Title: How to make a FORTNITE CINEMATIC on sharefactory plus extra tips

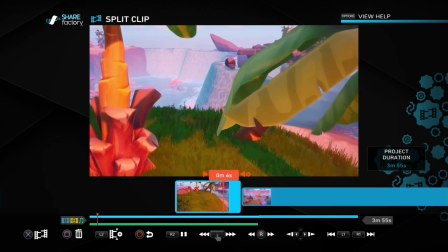Now what we don't want is it to jump between clips like this.
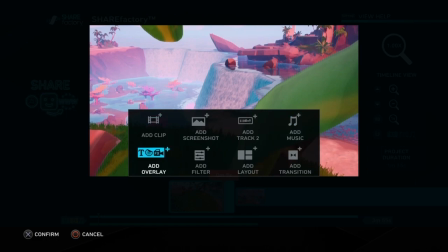So that's the first tip really, is to make sure you have some kind of transition between each of the clips.
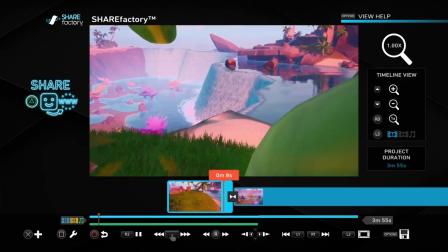So I'm going to go to dissolves and crossfade. I think that works really well. So if you watch this now, it slowly fades between the two.
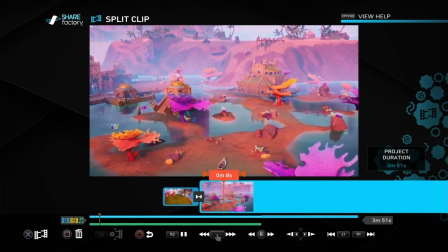It goes with the slower music. It just makes a softer, more professional look rather than jumping from clip to clip.
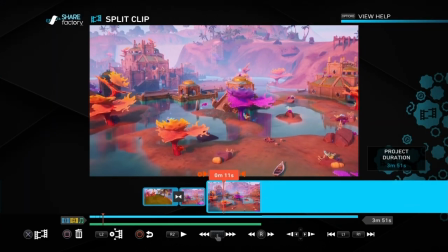So that's one of the first tips to make sure you use transitions that you like there.
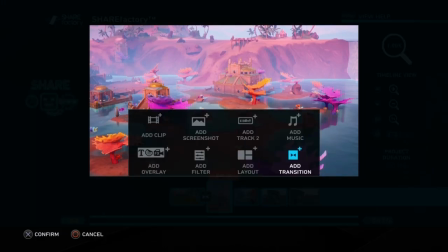So I've gone ahead and split the rest of the clips to places that I want, and I'm going to add the transitions for all of those as well.
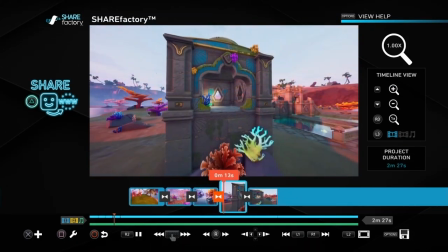So they're all going to sort of blend together. So I've done that now. and it's just repeating that, and you can see what we've got roughly here.
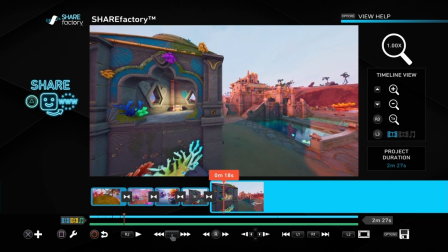So we've got different movements, side to side, forwards, slightly round the corner, and all that sort of thing.
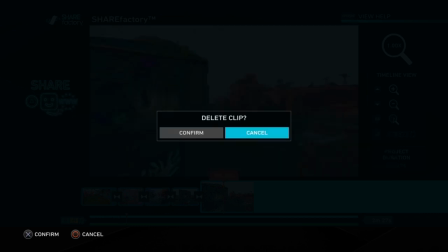We've got all the transitions in place. So we're going to delete the rest of the clips because we don't want that.
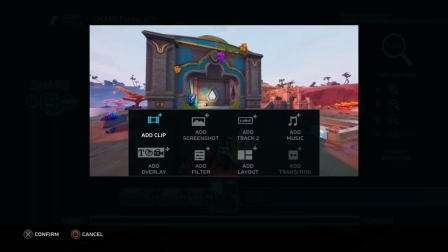Now it does produce a placeholder clip, so if you've seen my other videos on how to get rid of placeholders, you know how to do that.
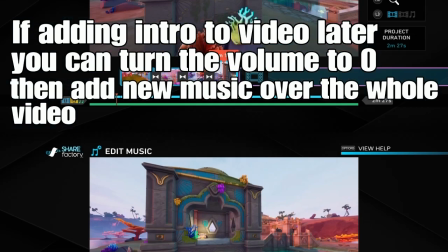So we're just going to change the music, so we're going to edit the music and delete the bits
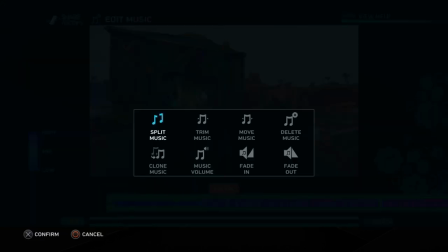beyond the video so that it gets rid of all the placeholders. So we're just going to split that at the right point so it ends before the video ends. And then once we've done that, we can delete the rest of it, and then that will get rid of the placeholder, and it means the music will end when the clip ends.
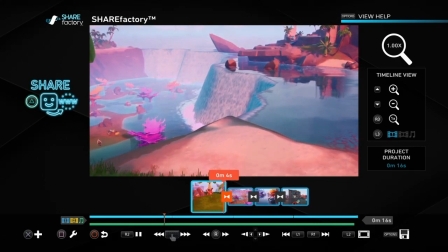So that's what we've got now. Okay, so we've got that how we want.
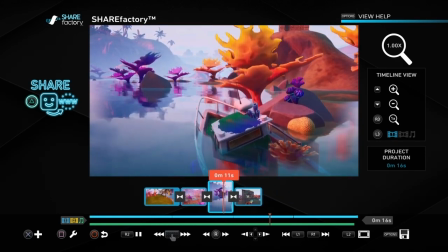It's just slowly going between the two. So now the issue is that if you wanted to add text to it to say NoMoreNoobie presents or whatever you want on there, you can't do it very easily because we've got all these separate clips. So what we need to do to make that a lot more easy, another tip, is export to gallery by pushing the options button on the controller, export to gallery and share later. And then what that does, it makes it one long clip, so it merges them all together, and then we can put whatever text on whenever we want it, and it'll just stay there until we want to.
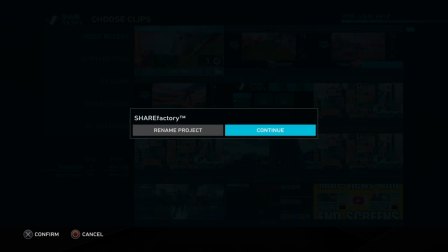So we go into a new project, get rid of all the ticks again, most recent, choose the video that we've just rendered, and there you go.
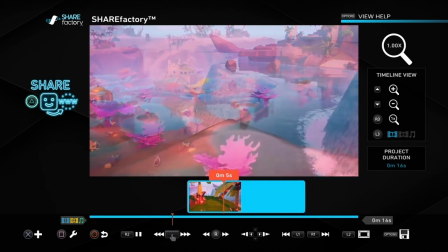You can see there's no splits in it now, and it will just merge between the clips as one whole video,
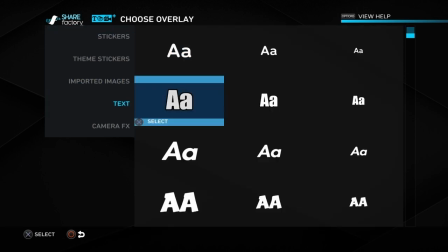which allows us to go into add overlays and add text, and then we can just put in the text that we want.
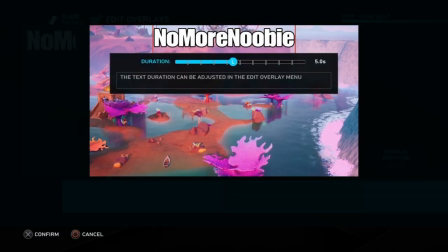So obviously you'll put your name or the title of your video, whatever you want it to be, and then we'll do the duration in a minute.
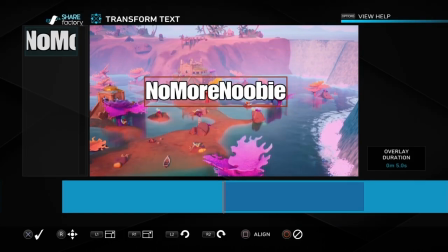I'm just going to put NoMoreNoobie and then transform, and I'm just going to move it to wherever I want to, get the size we want, using the buttons along the bottom. So if you're not used to doing that, just look at the buttons on the bottom of the screen, and that will help you there.
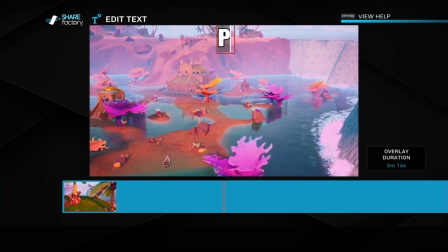And then I'm going to just put presents, so just speed all these bits up so you're not bored watching me how to do that.
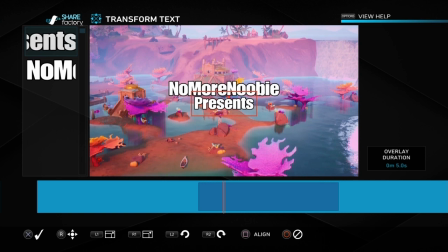Okay, so another top tip is just to use, when you're moving the words around, get it to the height that you want it,
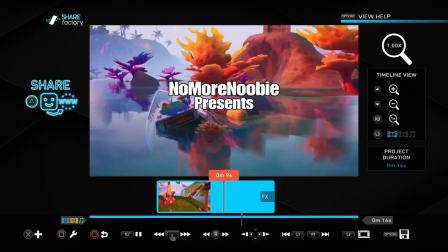but then you can use the square button to either put it dead central or to the left or to the right,
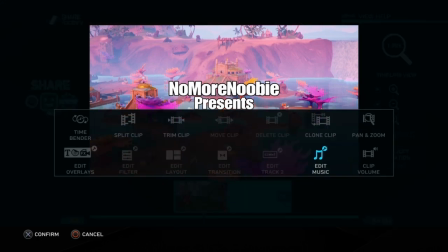and that means it's aligned with all the other words that are on the screen as well, which is really good.
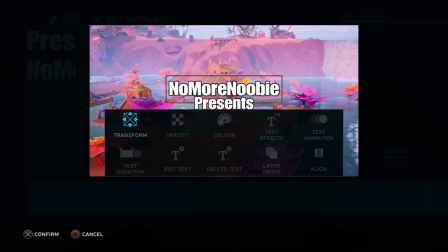It makes it just look neat and tidy. Then what you can do is go into edit overlays, and what you don't want is the words jumping on and off the screen,
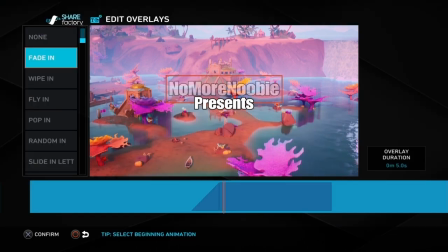so go into text animation and fade in and fade out,
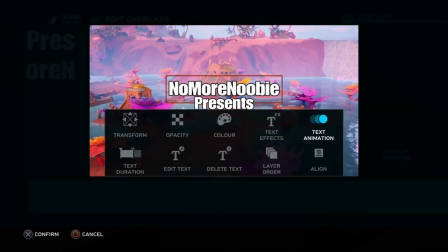which means that it's just going to fade nicely. It's soft music, it's soft transitions, soft music, soft words fading in and out.
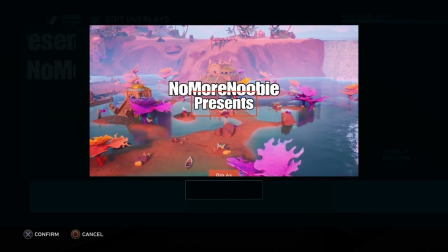I think that's kind of a theme to make it all nice, neat, tidy, professional and all that.
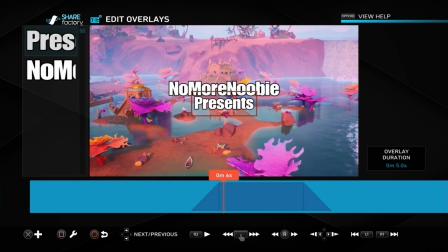So really good way of making a Fortnite cinematic is by making it all these small things that make it even better and even tidier.
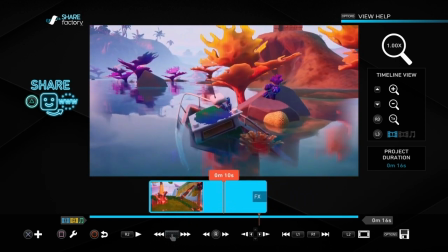So that's what we're going to do there. So we've got NoMoreNoobie presents, and then what I'm going to just do is the title of the song and just say that it's a montage.
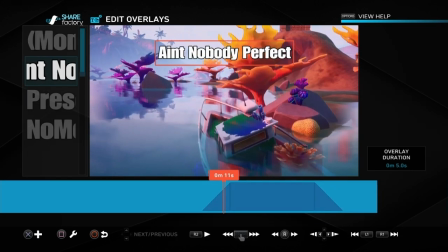So I'm going to actually be making my own montage soon.
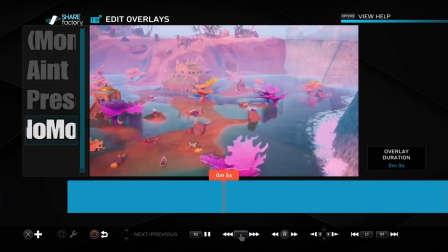Hopefully it's not going to take too long. I probably will actually use this as an intro as well, as I've put the work into it and I think it looks okay.
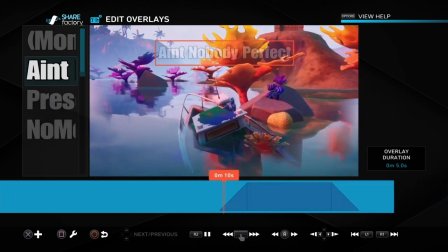So the next thing you can do once you want to do this, if you look at the colours, we can make those colours really pop out and really give a real nice effect on the intro as well.
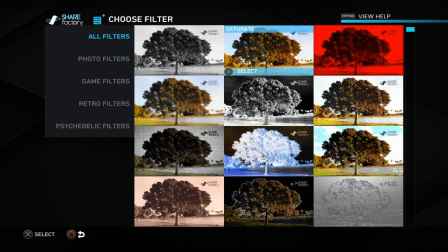So if we push the cross button and go to add filter and go across to saturate, and then that really makes the colors jump out even more.
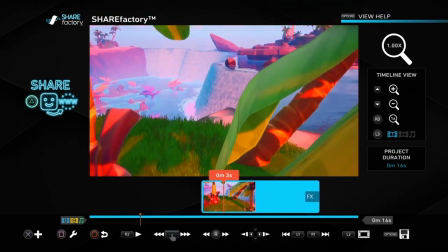I really like the effect that that gives.